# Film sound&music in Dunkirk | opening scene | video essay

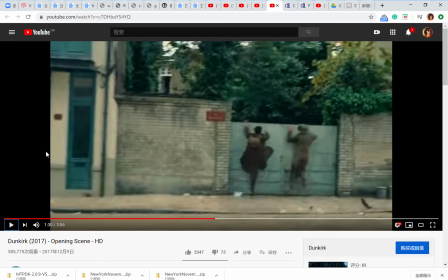4:01 This gives the illusion of an increasing intensity or pace, as the viewer is reminded that the soldiers don't have much time to escape, while the enemies is still closing in.
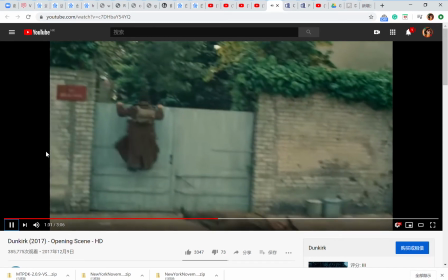4:15 Can't.
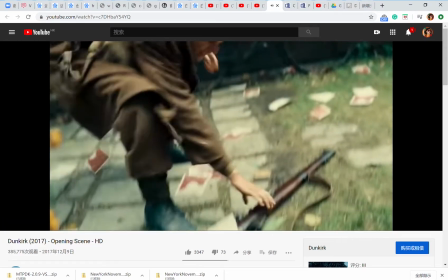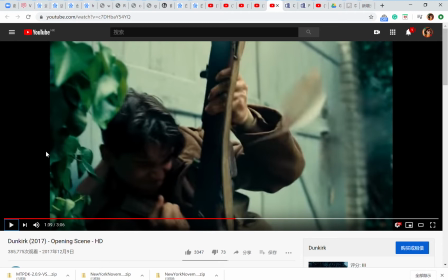4:23 I don't know if you can hear it. It's like tick tick tick tick tick tick in the background, and there's another round of gunshots.
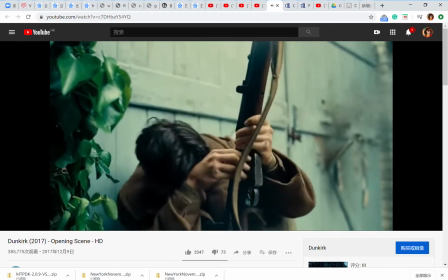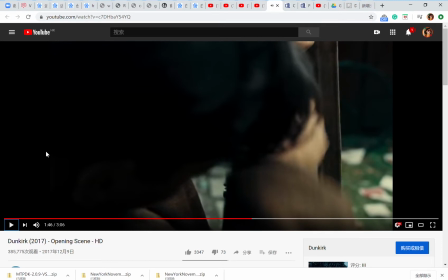4:36 It's like always reminding him that they was running out of time.
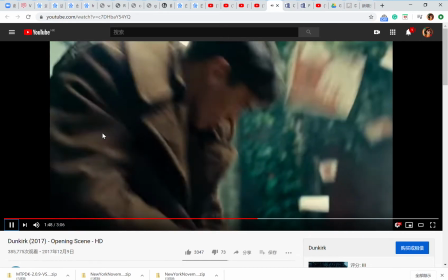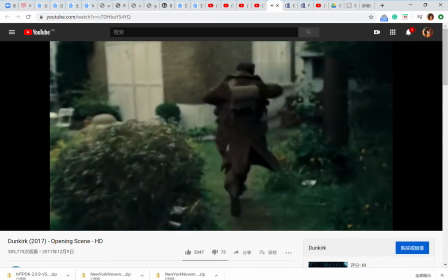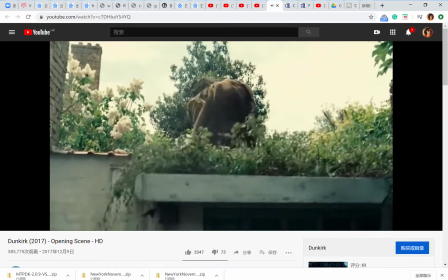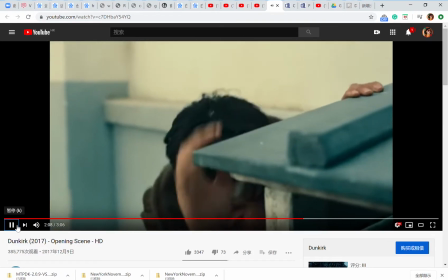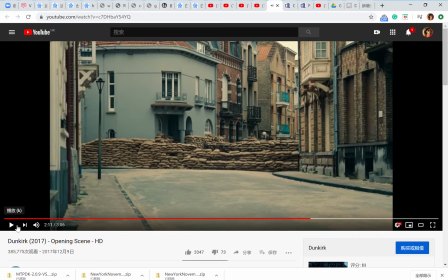5:07 And here you can see from behind that after he hid behind the trash bin, the clock went slowly, like tick tick tick tick tick. You can tick tick tick tick tick tick tick tick tick tick.
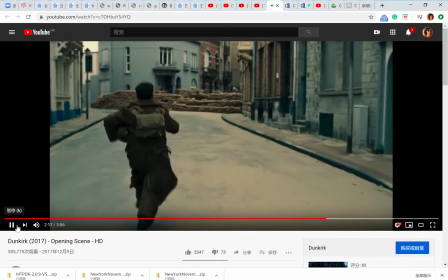5:25 So the pace is like basically slow, like tick tick tick tick tick.
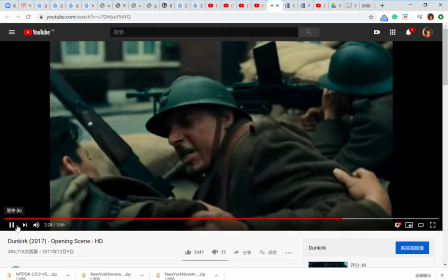5:32 But then after he going back to the sandbags, the clock start to run fast.
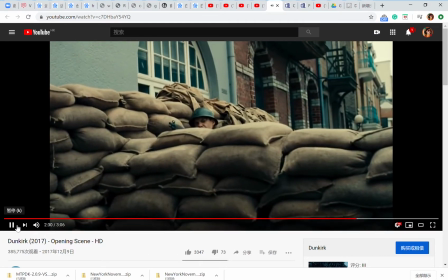5:40 Tick tick tick tick tick.
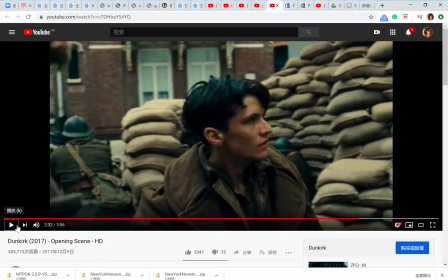5:41 You can hear the tick tick tick tick, like the ticking is starting to run faster than he hiding behind the trash bin. This creates this rising tension.
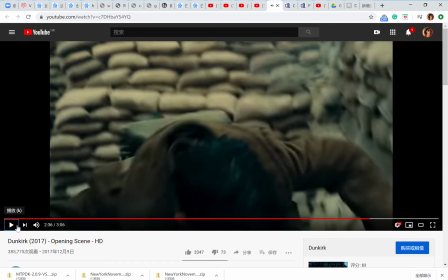5:56 And then suddenly the bullets begin again. Like this is different to a technique used in The Dark Knight. The Christopher Nolan used low-pitch instrument sound when a conflict is about to occur, which prepares the audience for what is to come. However, even though Dunkirk is in some part does the same,
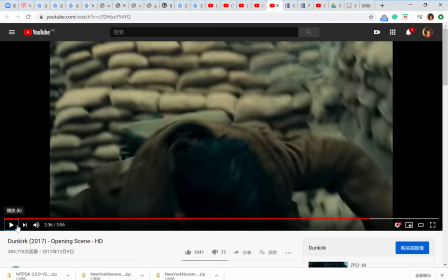6:16 but it prefers to surprise the viewers instead of foreshadowing the suspense.
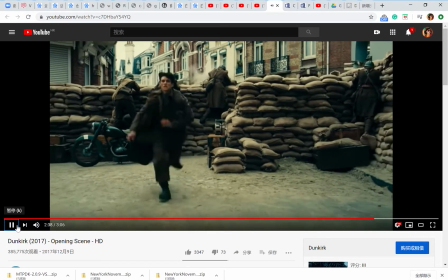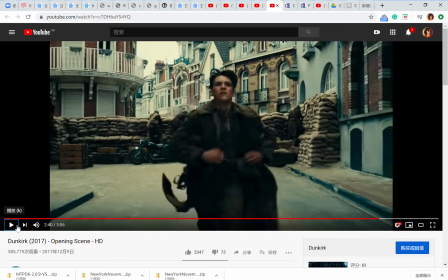6:27 Then follow the character footsteps, gradually take the lead, the sound of the bullet fade out and create the depths, while the tickings remains there. You can always hear the tickings throughout the whole film.
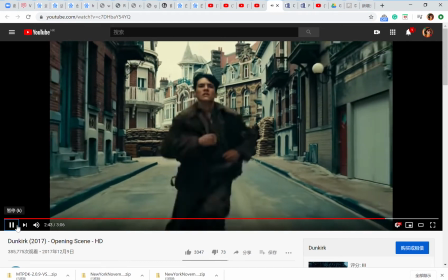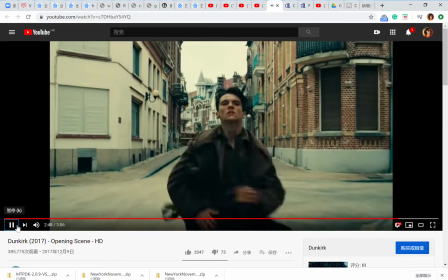6:44 Now the main sound is the footsteps down and the tickings down.
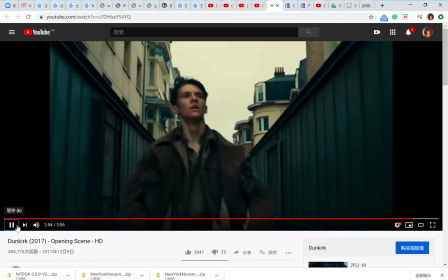6:52 Tick tick tick tick tick tick tick tick tick tick.
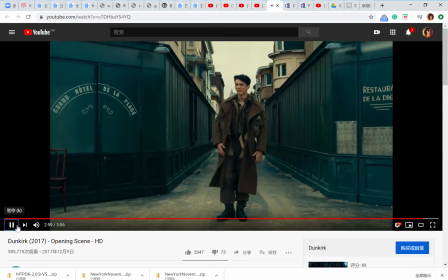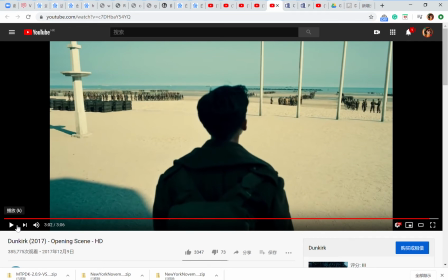7:01 Okay, before I show you guys the next chapter of the videos, I want to let you guys listen to the song that used in the next chapter of video first.
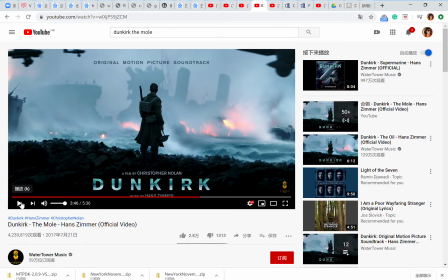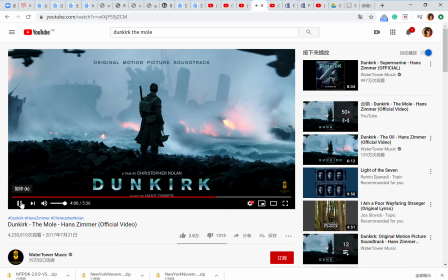So there are two major components. One is a da da da da, and the tick tick tick tick, like the ticking sound, and the main like orchestra or something.
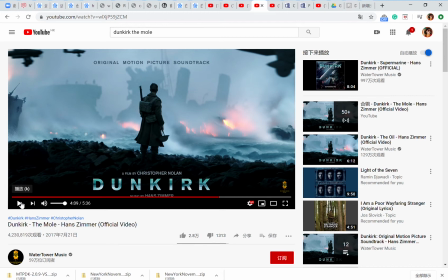7:48 And in an interview, the Nolan confirms that a lot of the soundtrack was built around the shepherd tone. The ticking makes way for an overwhelming orchestra that seems like it is rising higher and higher,
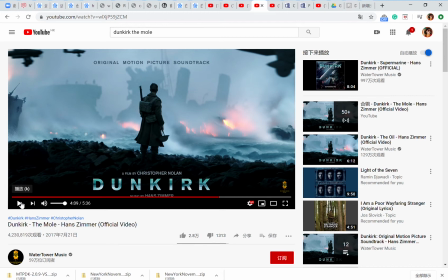8:03 but never actually reached the top. It is so tense it makes you cling to a seat. But what exactly is the shepherd tone?
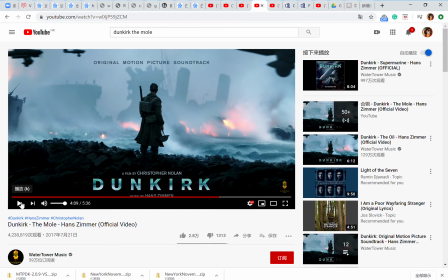8:11 This video may have some explanation to it.
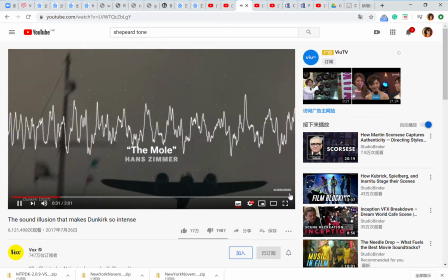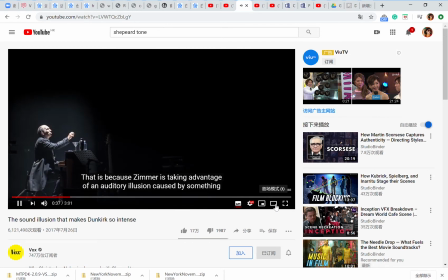8:20 That is because Zimmer is taking advantage of an auditory illusion caused by something called a shepherd tone.
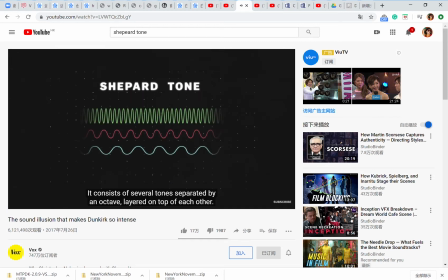8:27 It consists of several tones separated by an octave layered on top of each other. As the tones move up the scale, the highest pitch tone gets quieter, the middle pitch remains loud, and the lowest bass pitch starts to become audible.
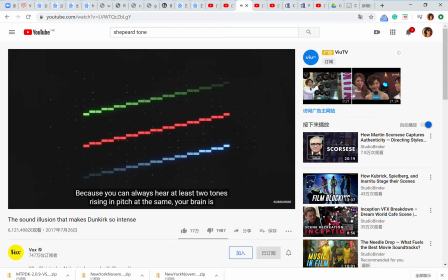8:47 Because you can always hear at least two tones rising in pitch at the same time, your brain is tricked into perceiving a constant ascending tone. Loop it all together, and it sounds like a piano scale going on for infinity.
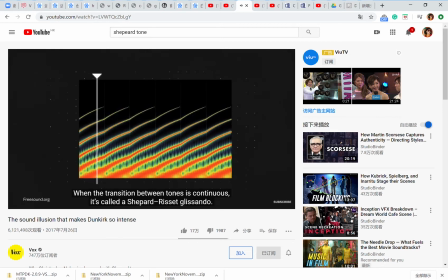9:03 When the transition between tones is continuous, it's called a shepherd reset glissando, and it can sound really spooky. This can happen in the opposite direction too.
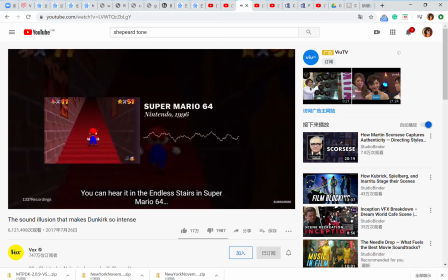9:21 You can hear it in the endless stairs in Super Mario 64, and in Pink Floyd.
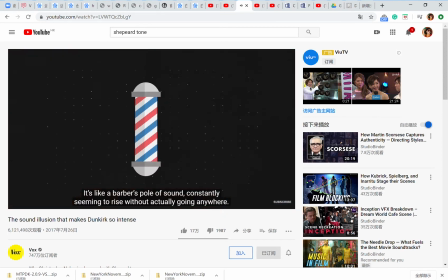9:32 It's like a barber's pole of sound, constantly seeming to rise without actually going anywhere. Put that in a soundtrack,
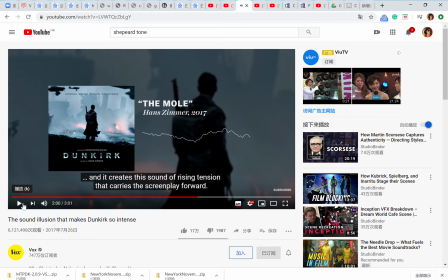9:44 and it creates the sound.
Yes, it was also used in lots of Christopher Nolan's films, the shepherd tone. And so let's now begin watching the famous The Mole chapter.
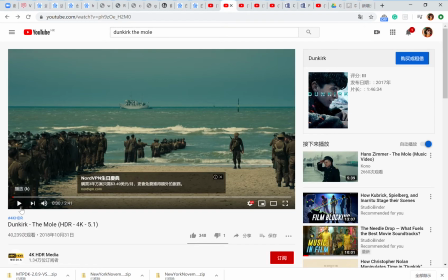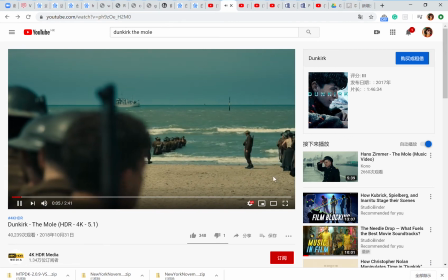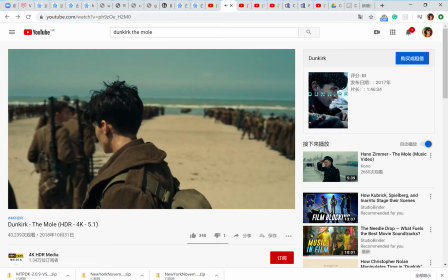10:09 the tickiness every time they're in the background, and this rising orchestra.
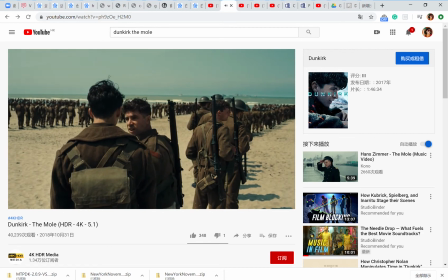10:19 Grenadiers, mate.
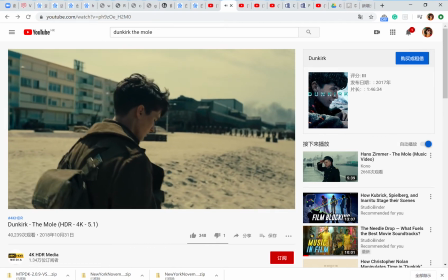10:24 That is one very rare dialogue in throughout the first 5 minutes.
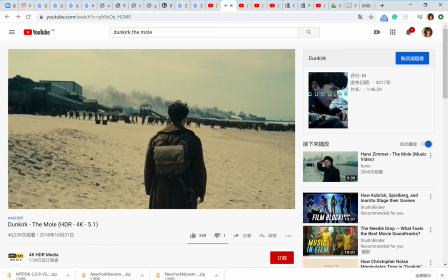10:32 The tickiness going up, tick, tick, tick, tick, tick, tick, tick, tick, tick.
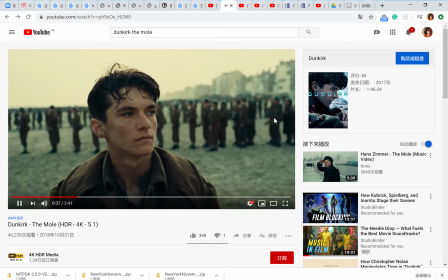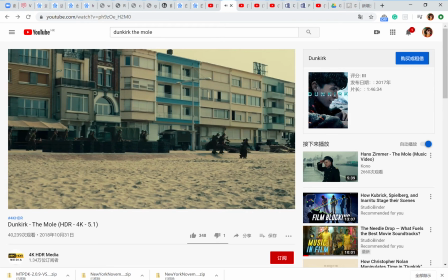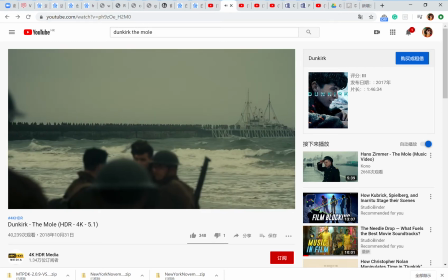10:48 The suspense is going higher, higher, higher, and higher.
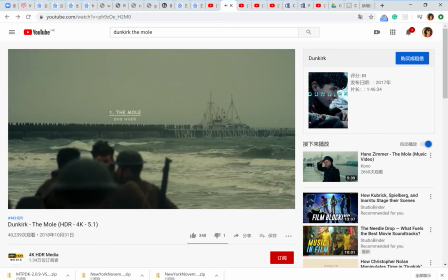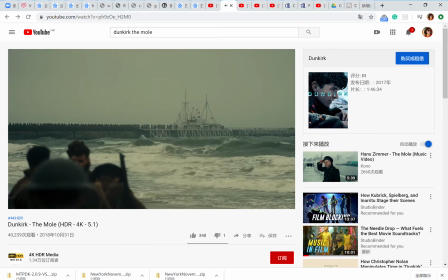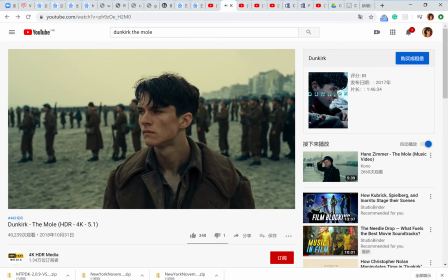11:01 And now it is deadly silent.
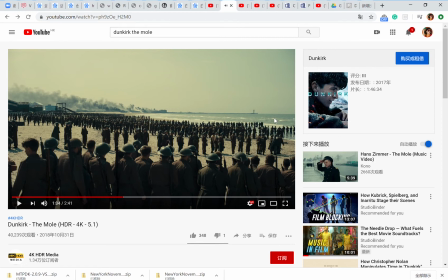11:05 It was all silent till the plane emerges and getting closer. Like the silence is like preparing something to happen.
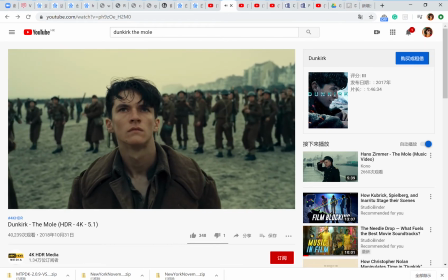11:20 It's deadly silent. And then now the plane is coming down.
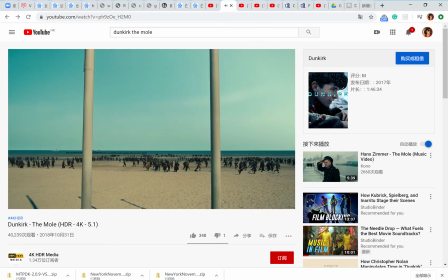11:29 So you can feel the desperation as the crews.
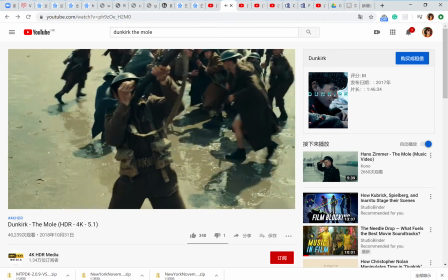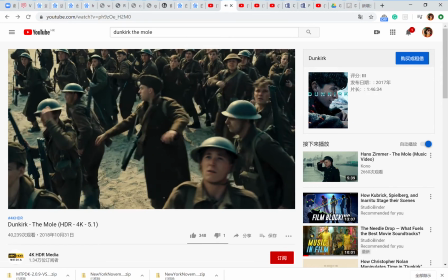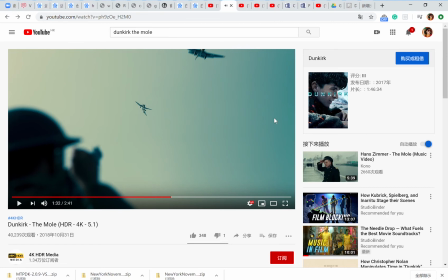11:43 There's an intensity and like a pressure on you.
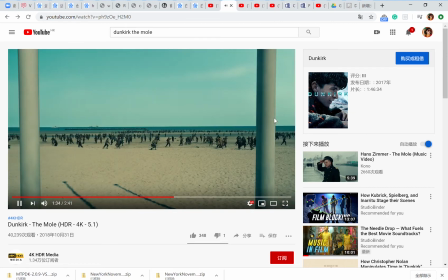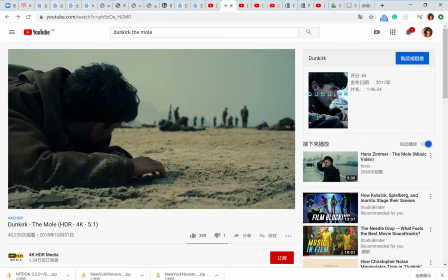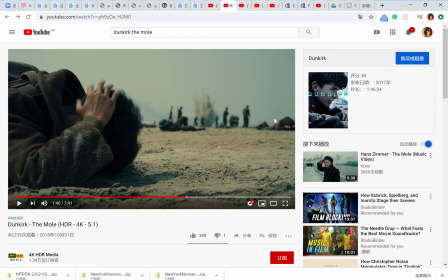11:57 Now, while the booming from far to close, the background has this intense sound photos as well. If you can pay close attention to it, you can hear it.